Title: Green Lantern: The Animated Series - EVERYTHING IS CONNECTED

Superhero shows have taken on a variety of genres over the years. Action, fantasy, sci-fi, drama, comedy. But what if I told you there was a show that tackled all of those genres and set the bar while it was at it? Well, I don't know. That sounds pretty interesting. And it's a Green Lantern show.
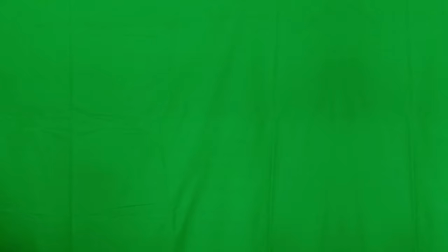[0:26]
Oh, get over it. It was just one movie. I mean, some bad ideas get six seasons.
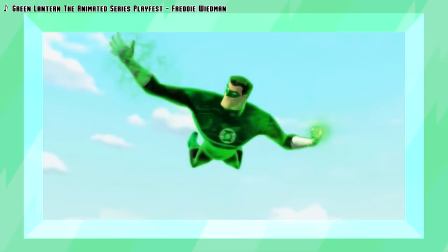[0:32]
But in all seriousness, just because Green Lantern had one bad live-action outing,
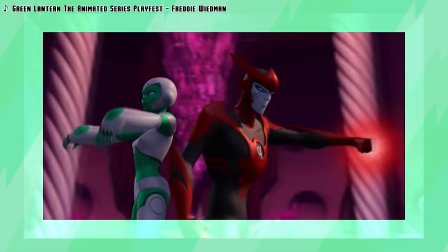[0:36]
doesn't mean the IP deserves all the hate it gets, especially in light of Green Lantern the Animated Series.
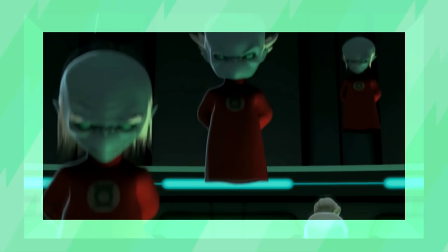[0:41]
And I wasn't joking when I said it tackles multiple genres simultaneously and succeeds.
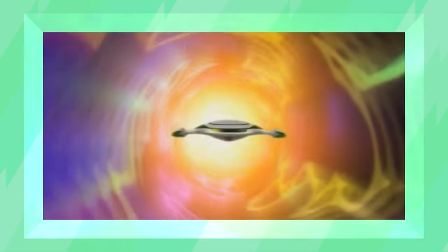[0:46]
But in order to understand how it does this, we need to go back to the beginning.
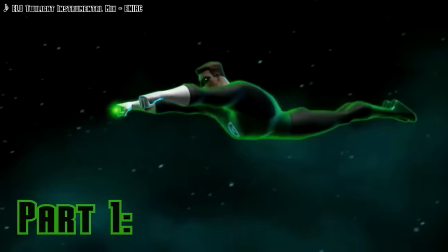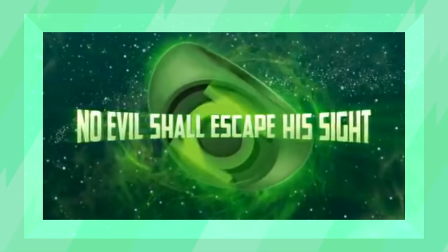[0:57]
Green Lantern the Animated Series first aired in November of 2011 to, uh, capitalize on the Green Lantern movie?
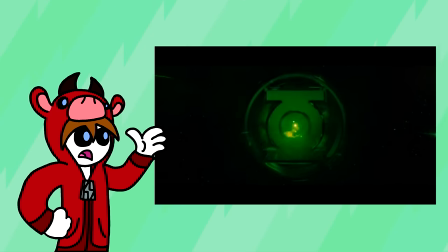[1:04]
Well, that kind of thing isn't out of the ordinary. Most animated superhero shows are usually created to capitalize on a movie.
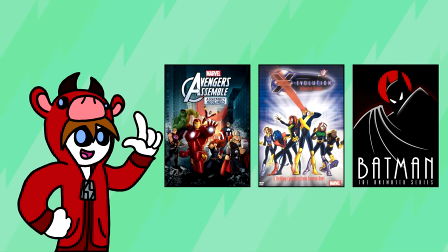[1:11]
Avengers Assemble, X-Men Evolution, and even Batman the Animated Series were all created in response to the profit of movies that preceded them. And speaking of Batman the Animated Series, its producer and one of the DCAU's architects, Bruce Timm, was brought on to helm Green Lantern the Animated Series, along with first-time showrunner Giancarlo Volpe, who had previously worked as a director on Avatar the Last Airbender and Clone Wars.
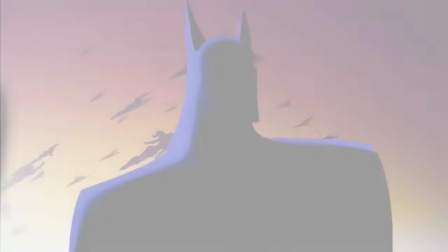[1:34]
This made sense, especially considering Bruce Timm and Paul Dini's success with the 14-year-spanning DC Animated Universe.
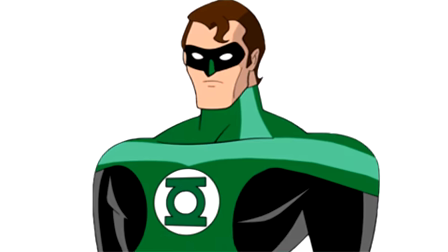[1:40]
This would also mark the first time that Bruce Timm worked on a project with CG. And thankfully, they were able to translate the classic DCAU art style into 3D.
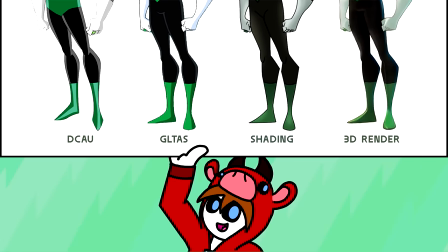[1:49]
And speaking of art style...
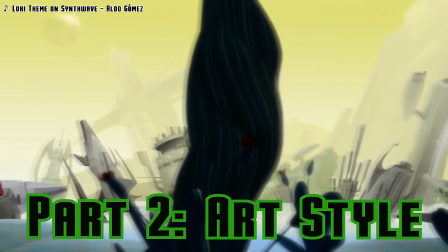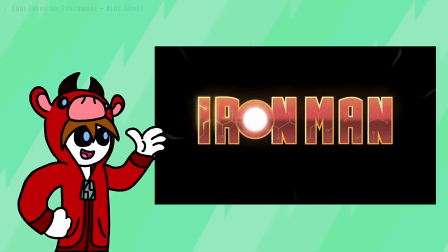[1:57]
Remember how I said the 3D animation of Iron Man Armored Adventures was good? Well, this show takes it to a whole new level.
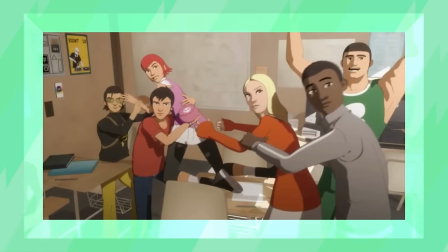[2:03]
Any negative that was present in Iron Man Armored Adventures is not even remotely present here.
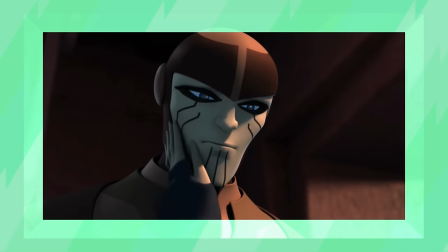[2:09]
In terms of animation quality, Green Lantern the animated series is on par with the very best of Clone Wars.
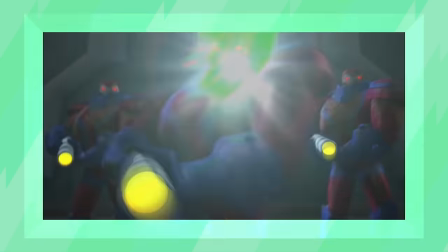[2:14]
All the principles of animation are constantly on display here, which is impressive considering how stiff 3D can be as a medium.
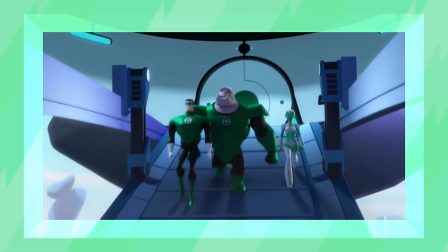[2:21]
The character animation has so much personality. All one has to do is look at Kilowog's walk cycle and you'll see how much care was put into making these characters come alive,
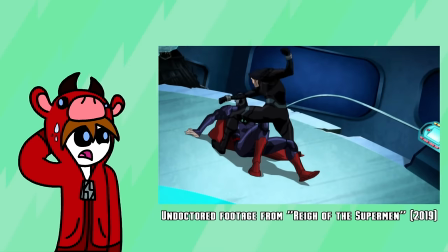[2:30]
something that has somewhat been lost in recent superhero cartoons.
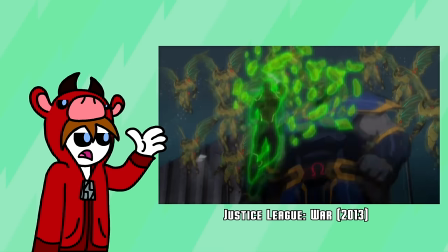[2:34]
One of my friends put it this way, it's one thing to make a character function, it's another to give them life and personality.
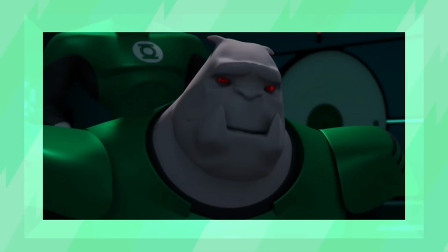[2:40]
Small things like breathing, blinking, and especially how a character shifts their own weight contribute so much to making a character feel like they're alive.
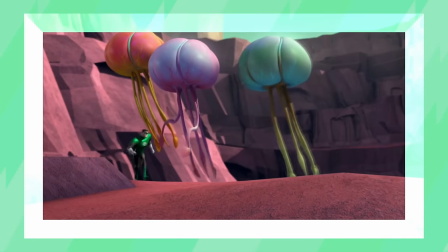[2:48]
And speaking of weight, this show also had fantastic anticipation of action and follow-through of action.
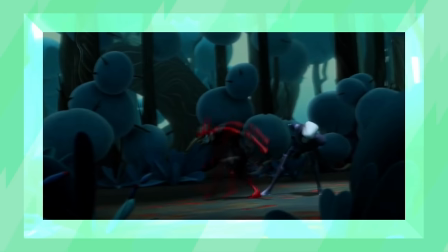[2:54]
The use of these principles make the characters feel like they genuinely have weight.
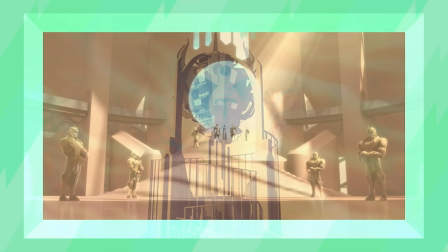[2:58]
And thankfully for the sake of the animation team, the character designers made the art sleek and minimalist,
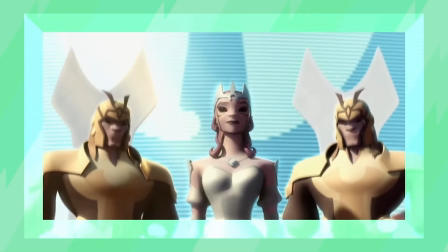[3:03]
which allowed the animation team to not have to focus on secondary animation, and more so on blocking out and refining the base animation.
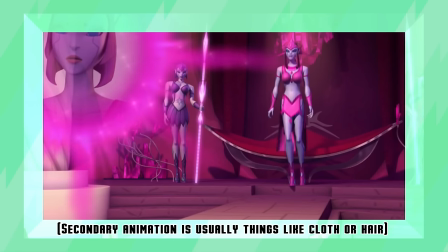[3:11]
Although, even when there is secondary animation, it is still just as stunning.
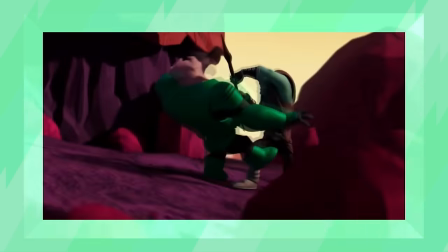[3:15]
Like I mentioned before, the character designs were heavily inspired by Bruce Timm's previous superhero works.
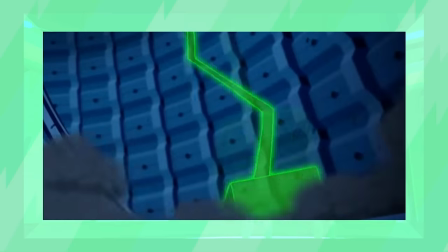[3:20]
They even reused Kilowog's design from this show in the recent Justice League vs. Fatal 5 movie,
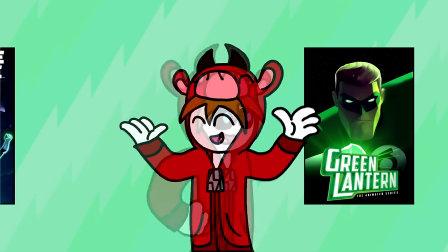[3:25]
which makes sense considering the majority of the show's episodes, and Justice League vs. The Fatal 5, were directed by Sam Liu.
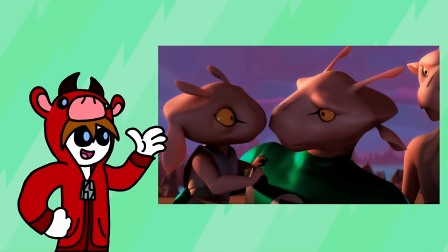[3:31]
But what really made this show stand out from others was how unique and cool the designs were in relation to how much ground the show covered.
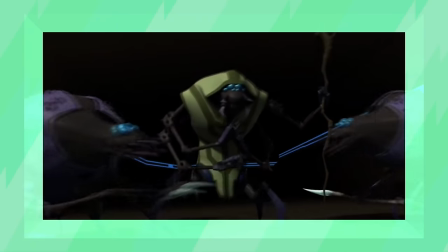[3:38]
Alien environments, alien species, alien cultures.
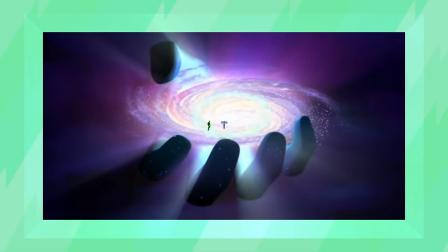[3:42]
All of these things created this living, breathing universe that made it stand out from any other superhero show. I mean, the show only has three episodes that take place on Earth. That was how committed the showrunners were to showing their audience something they'd never seen before.
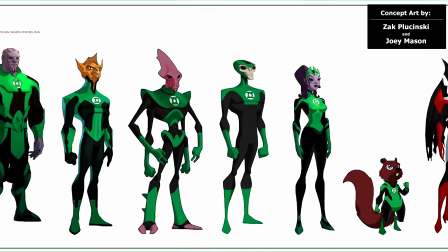[3:56]
But the coolest part about the character designs in particular was how unique each of the character's clothes were.
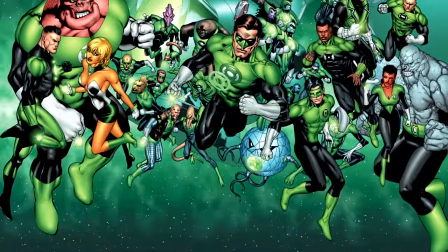[4:01]
Now, that might sound a little strange or arbitrary, but let me explain. In the comics and even the movie, all the lanterns pretty much wear the same uniform.
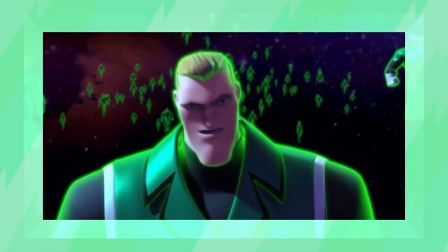[4:08]
And for a universal police force, this makes sense. But at the same time, these are aliens from different cultures that have different preferences.